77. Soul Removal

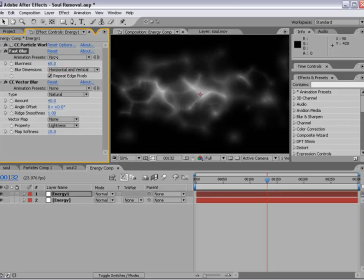[4:07]
And we probably want to give it a little more blur so that we have sort of a sharp inside and a soft outside. Now on our original energy layer, we probably want to bring the y radius down.
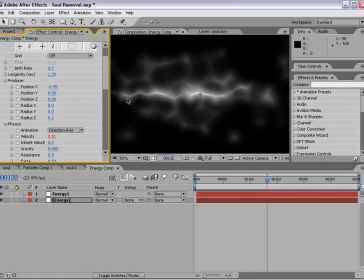[4:21]
And that way it kind of creates a vein that goes through.
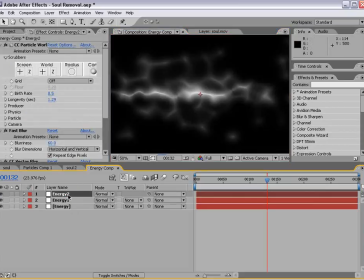[4:25]
That looks pretty good, and I'll also go ahead and duplicate the layer one more time, Control D, and we'll shut off the fast blur and the vector blur.
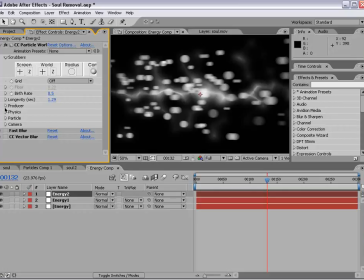[4:34]
We're just going to use the particles. Now we do want to play with the size of the particles, and we're going to go ahead and make them a lot smaller.
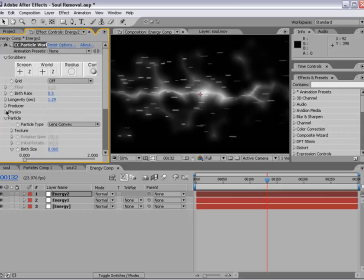[4:43]
And we're also going to lower the velocity and the birth rate, and we'll turn up the longevity.
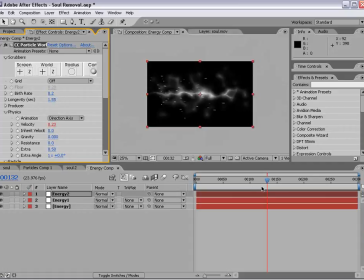[4:54]
And we'll also offset the layer
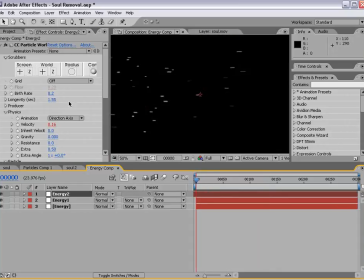[4:59]
so that the particles are born sooner. And we'll go ahead and increase the longevity again. And you can turn the motion blur off also if you want to make it a little more subtle. Okay, that looks pretty good, but our small particles are going a little quick.
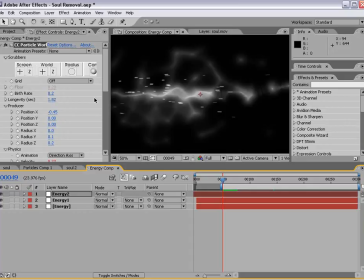[5:19]
So we'll slow it down even more by turning the velocity down. And we'll increase the longevity again so that they fill the screen across.
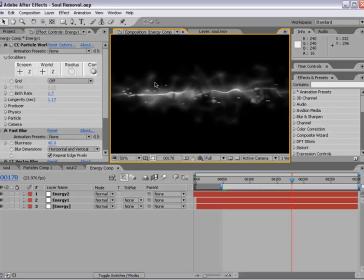[5:30]
Okay, now that we have the energy stream done, we're going to go ahead and add a black solid to the background.
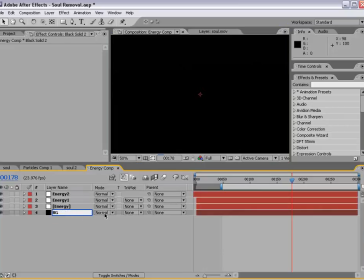[5:40]
And we also want to add a little bit of distortion. And the way we're going to do that is add a new adjustment layer.
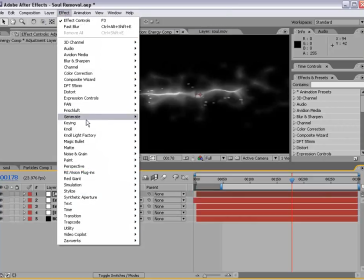[5:47]
And we're going to choose Effect, Distort, Mesh Warp.
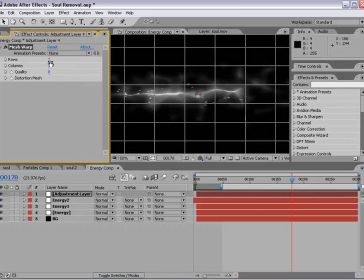[5:52]
Now, this is a very cool plugin. We're going to go ahead and set the rows to 4x4.
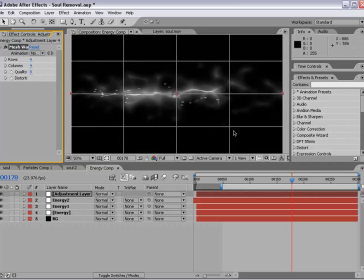[5:58]
So what we're going to do is go ahead and distort this image by moving these points around. So we click here in the middle and we can, just start distorting our particle system. And, we can adjust the handles and all that good stuff. Go ahead and just shut a few of those off so we can work a little bit quicker.
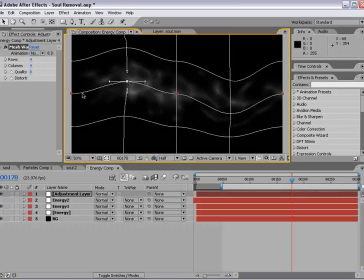[6:19]
And half res for now. And the idea is just to kind of get like a wavy stream. And we can straighten this out as well as this point. And so now the particles kind of flow like in a river.
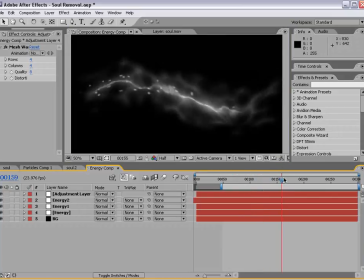[6:36]
And it's going to be kind of helpful for giving it a more organic, natural look.
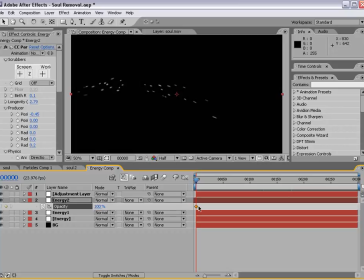[6:41]
And so if we go to the beginning here, we can fade in our small particles and just do a quick keyframe where they fade up. And looks good. So now we'll go back into our raw footage.
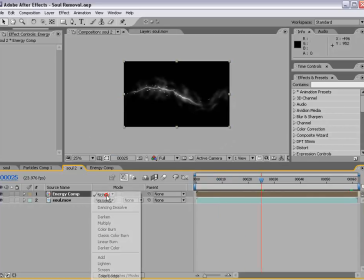[6:56]
And now we have our particle stream on top. We'll set the transfer mode to screen.
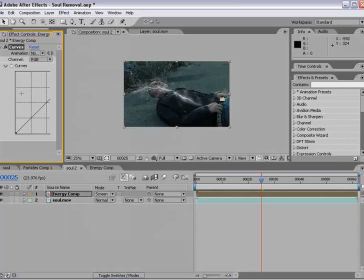[7:01]
And we'll choose Effect, Color Correction, Curves, and make some space here, and we'll go ahead and colorize it.
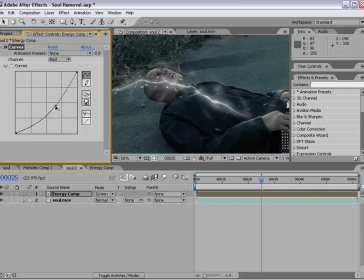[7:10]
So with the red channel, we'll go ahead and lower it, and we'll go to the blue channel, and we'll bring this up. That looks pretty good. Let's go ahead and motion track our footage.
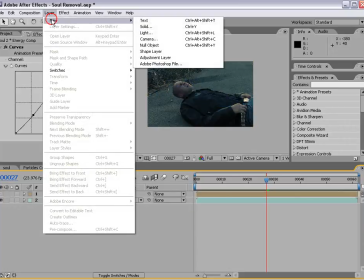[7:23]
So we'll create a new null object,
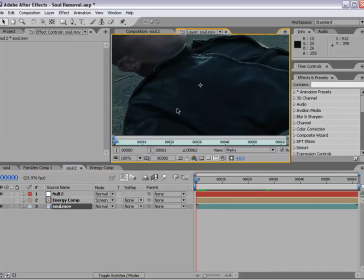[7:26]
and we'll go ahead and double click on the footage and choose Tracker Controls.
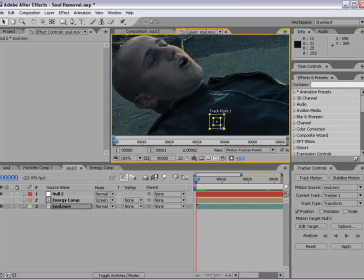[7:33]
And we'll track motion. We'll zoom in here. We'll take the track point and we'll put it on his nose.
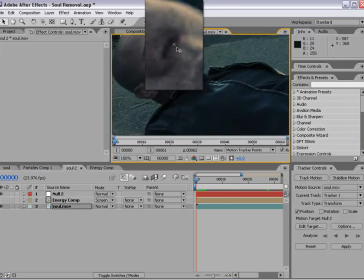[7:42]
So maybe right about there.
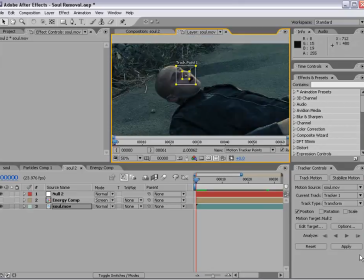[7:46]
And then we'll track forward. And we'll choose Edit Target, make sure our null is selected, OK, and apply. Okay.